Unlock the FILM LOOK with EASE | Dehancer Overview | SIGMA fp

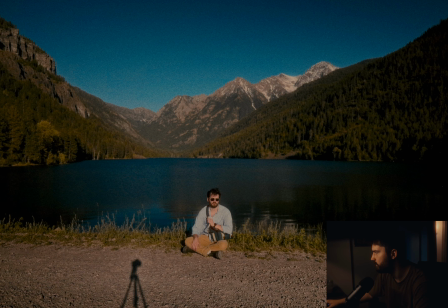16:12 kind of see it's moving around just just a little bit i do like film damage for for video not so much for photo gate weave this is a
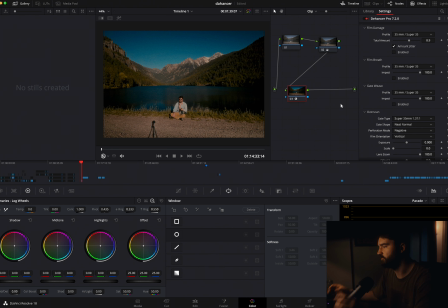16:20 good example since i shot this on a tripod and gate weave is just the subtle movement of the actual film being scanned over scan just your standard film borders you can kind of go crazy do whatever you want i don't use these a lot i think for specific scenarios i would
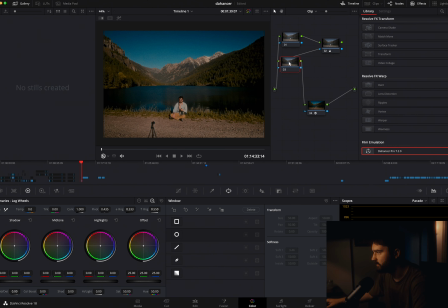16:36 but not for this one so we're going to add another node here and i think we're going to mess with our color outside of dehancer because that
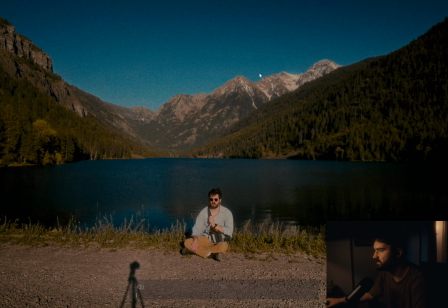16:43 is still an option for the shot in particular i think the blue in the sky is a little too baby it's a little too baby
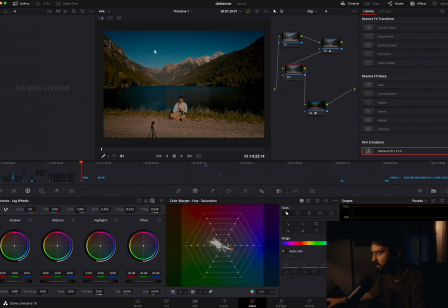16:50 right so we're going to grab our little eyedropper tool here select that and we can see down here that's where our blues are going to be we're going to bring our saturation back a little bit and then i want to move it up just so it isn't as green you know what
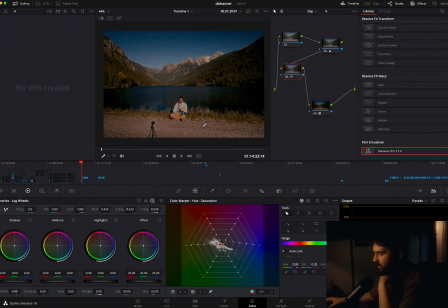17:05 i'm talking about so that is the final look for this shot i'm going to play it again just in case you missed it uh if you like to subscribe
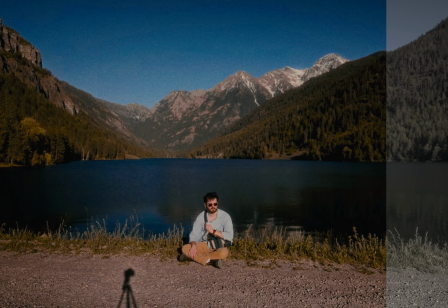17:12 to my channel you you don't you can i don't care it's whatever we're going to pop the answer on this last node,
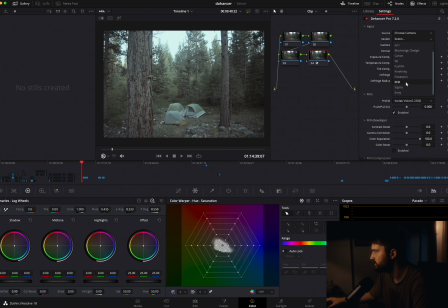17:21 your output node. I'm going to go down to choose camera, sigma. I'm liking the tungsten one. So that's our base look. Another thing to consider is once you have all of your adjustments, you can go back into the film and then you can find another one that works for you. Down to our print. Let's see what we're liking here. I'm liking the glossy paper, honestly.
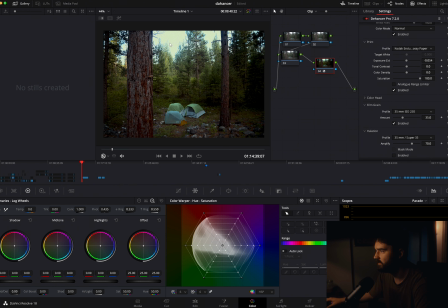17:41 A little more contrast, a little more natural color. We have a little bit of highlight bleed up in the sky here and it's my fault because I overexposed it like an idiot. So I'm going to go into my highlight node and just kind of bring those down a little bit. And then for shadows, I think we'll go back into the shadow node and bring those out just a hair.
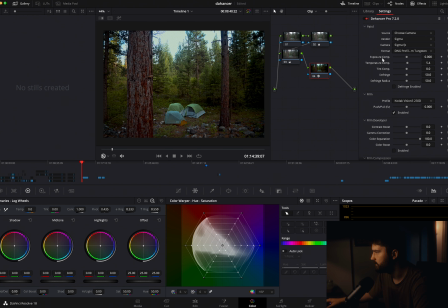17:59 So we have a good base look so far. We're going to head back up here. I'm liking the temperature so far. I think we're not going to mess with that. Compress it again. That's just what I like personally. I think we'll go for a 16 mil look here.
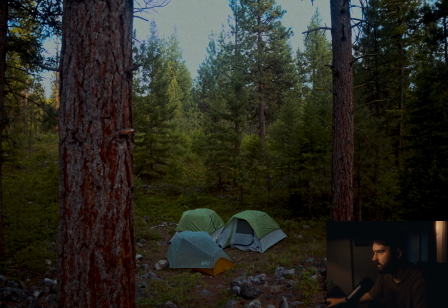18:11 So we're going to really amp up the grain, make it a little bit bigger.
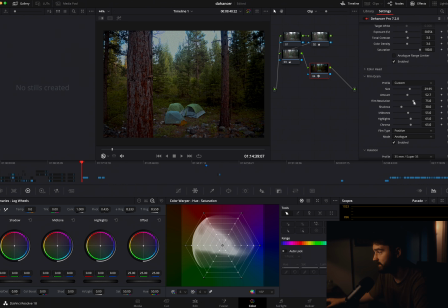18:14 And then the overall resolution obviously 16 mil is not the highest resolution ever so we're gonna bring that back just a little bit you can really tell
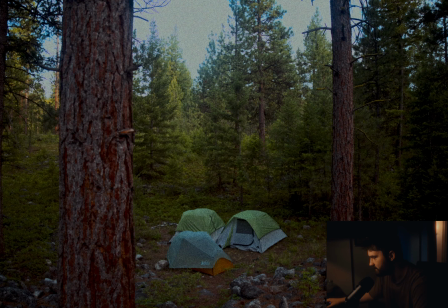18:22 especially in the tents down here the the sharpness of the tent lines is really going down i like to not have as much grain in the
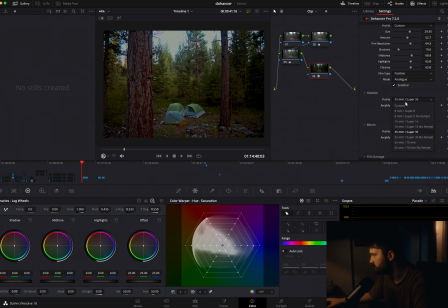18:31 shadows and i like to put it more towards the mid-tones halation i think we'll go with a base 16 mil halation 16 mil bloom is pretty high maybe we'll go film damage for this shot in particular it's very subtle but it's there and once you have all of your settings knocked down
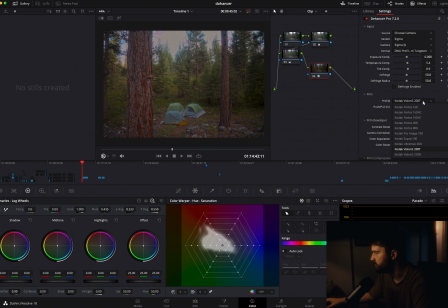18:47 you can go back up to the films and just kind of see overall if there's a different look that you're going for go crazy that's the beautiful thing about this plugin is that there's so much you can do with it i think that's looking good on
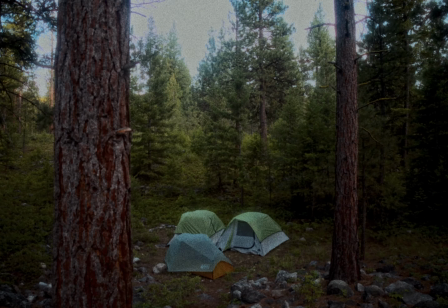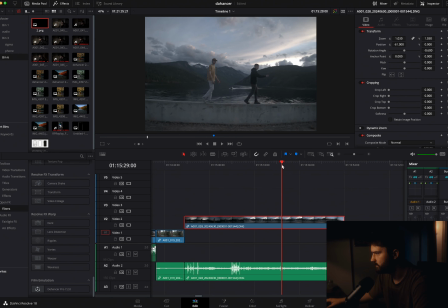19:09 to the last shot so we got my homeboys here they're walking along the lake it was a beautiful day.
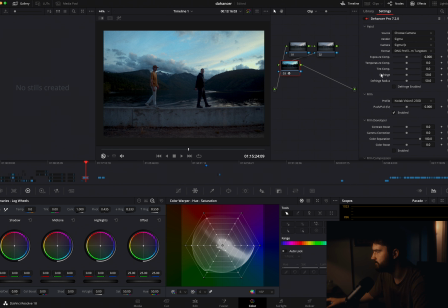19:15 We're going to go for a more stylized and more artsy look with this one. We'll do some 500T because 500T seems to be a little bit more blue. I like the Kodak print more than the Fuji most of the time because with the Fuji, it's a little bit more baby blue.
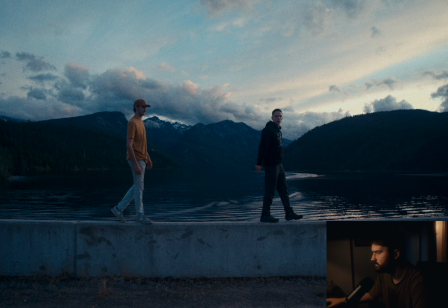19:29 So we'll go back with Kodak as our exposure. Move that down just a little bit.
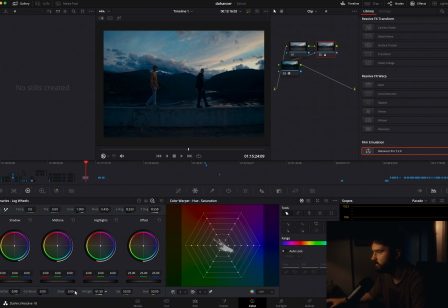19:34 We're going to bring our highlights down even more just to bring out that sunset.
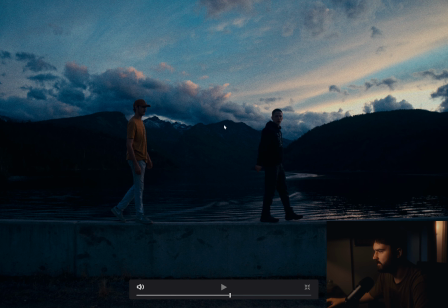19:37 So overall, I think this is a good base look to start with um i just i do want to go back in and bring out the
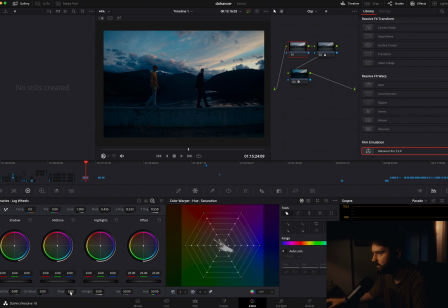19:44 mountain range a little bit more so i'm gonna head to our shadow node and bring our shadows up and that's the beauty with the sigma fp with raw cinema dng you can just you can go crazy with adjustments and you won't lose any quality a little bit halation it's very subtle too you can
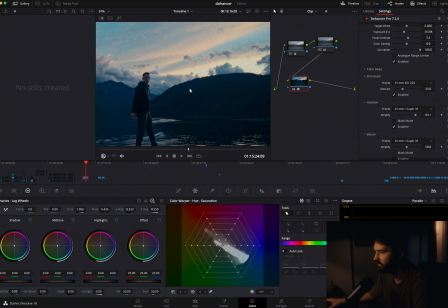19:58 really tell here in the background with with the trees here less is more guys and then i think personally i think that looks great so far
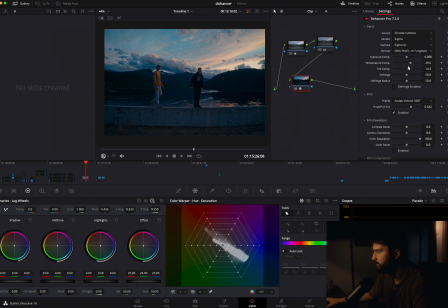20:06 and then to really bring out the sunset we're going to warm it up a little bit and maybe bring out the pinks and that's our final look obviously if i wasn't doing this video i would you know take a lot more time and make sure it looks perfect but that is the power
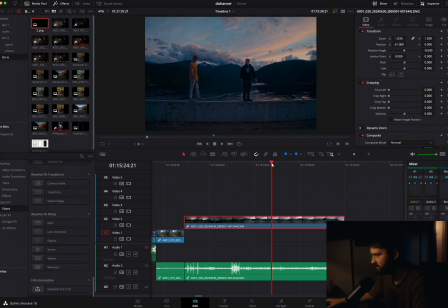20:19 of dehancer